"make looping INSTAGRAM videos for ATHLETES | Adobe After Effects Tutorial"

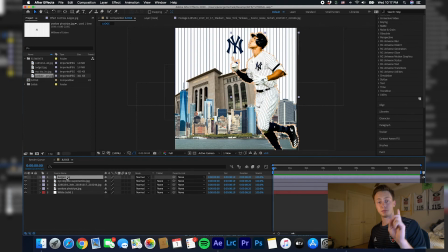To make this easy on me, I'm going to take the judge picture, cut out, whatever you want to call it, the skyline,
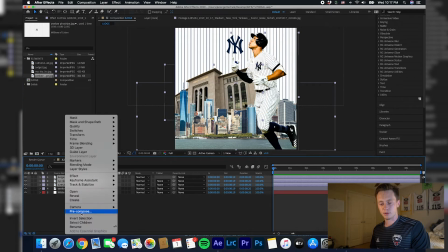and the Yankee Stadium picture and pre-compose them so we can move them all at once and keep it more organized.
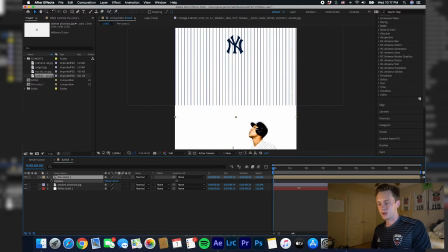I'm going to hit P, drag this down so they're off the screen, hit the clock for a keyframe, and then go like a second and a half in and go back to 540, which is what the default it started at so they pop in i'm going to make that a little way shorter
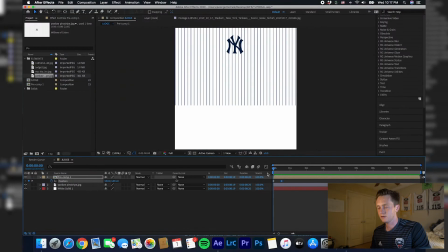actually right click this keyframe here add easy ease that'll make it a little bit more natural animation after you add your keyframes
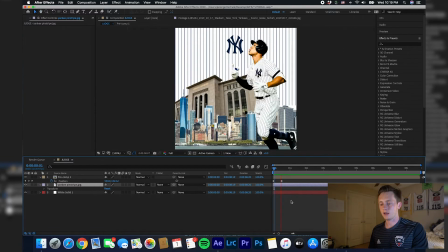you can see that judge and the skyline and the stadium are animated up now
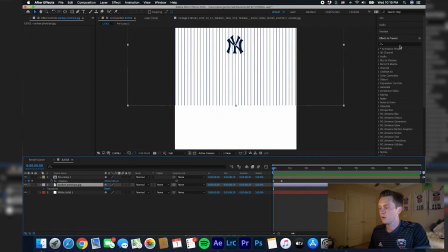we just have to animate the pinstripes as you can see they're showing here on the bottom but it is going to be covered up by aaron judge whenever he what swipes up there type in linear wipe and your effects and presets panel and
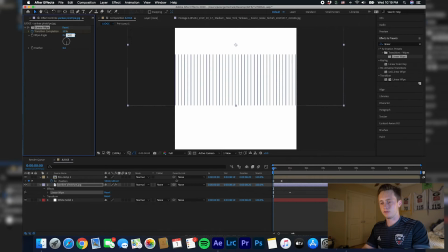then you're gonna change this to 180 i believe no sorry 360 or you can change this first number to one and that'll get it so you can animate this down so get it so it's completely off screen and
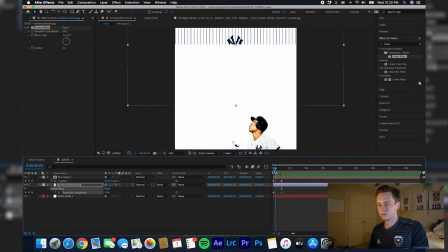then drag it to where aaron judge comes up and drag it back down to zero we are not done yet go into your pre Recomposition,
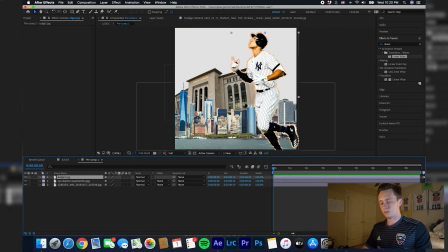and then hit Command-P and that'll bring up your Puppet Tool. So Puppet Tool, what it does is it allows it to essentially animate a still image, if that makes sense, so you can move the players and pictures at joints and anchor points. And that will really set aside, it will really kind of set your graphics aside from everyone else or just like a still gif.
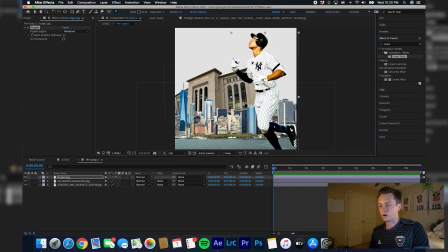Click this where all his joints would be. And you don't want, you want this to be kind of subtle. you don't want this to be super overblown just drag it to the end of your comp and
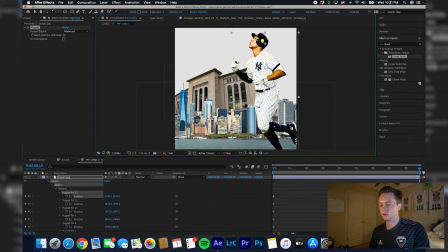just kind of drag his his body parts just a little bit animate his head a good amount there maybe his hand you can see he's moving just a little bit i want that a little bit more pronounced
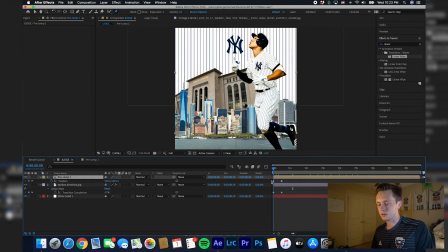there you go subtle but good that'll that should show up automatically in your composition what i'm going to do also is kind of scale aaron judge just a little bit up I'd say so like probably like 48 and
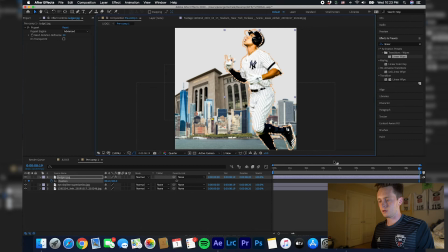maybe move his position so like move him over just a little start him there so there you go so
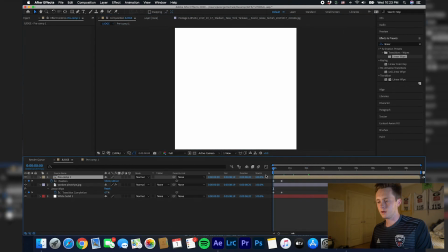he's animated in two ways now he's really separated from the backdrop one
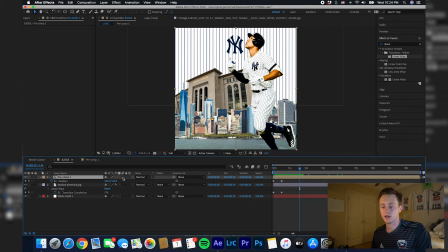more thing take these where these three dots are this is a big thing in After Effects that everyone should know is
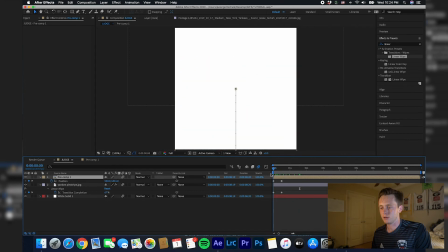just add motion blur to everything that'll
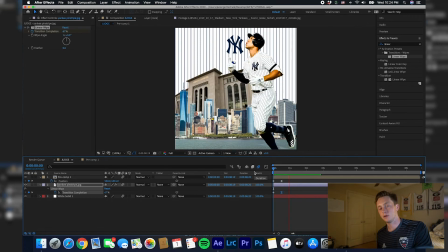make it look more realistic as he's coming up it looks natural to the human eye and then to make this looping if you want to do that what i did was go kind of to the end of your composition
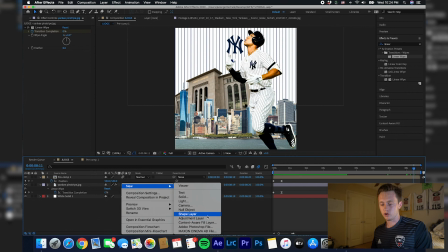create a new solid again you can
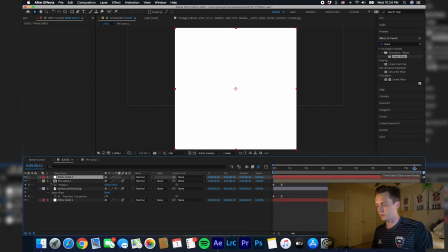make it white you want to make it the same color as what your first frame is and then drag it to like there and then do crop edges there's a numerous
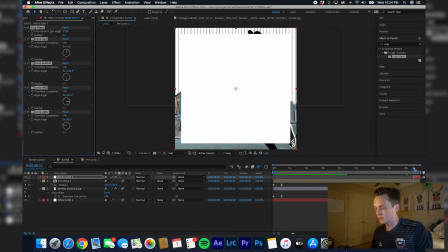there's a bunch of different ways you can kind of achieve this looping effect but this was an easy simple way and i
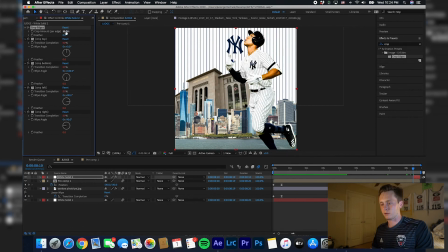think it looks really good comes in like a square scale this all the way up to 50 so there's nothing there and then move to the end of it zoom in to help you out second to last frame drag this all the way down to zero
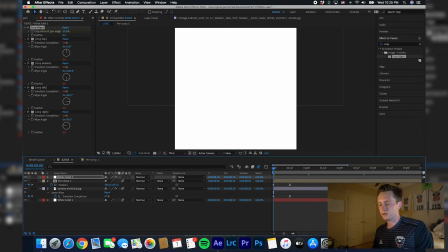so as you can see if we run this back this is what we got how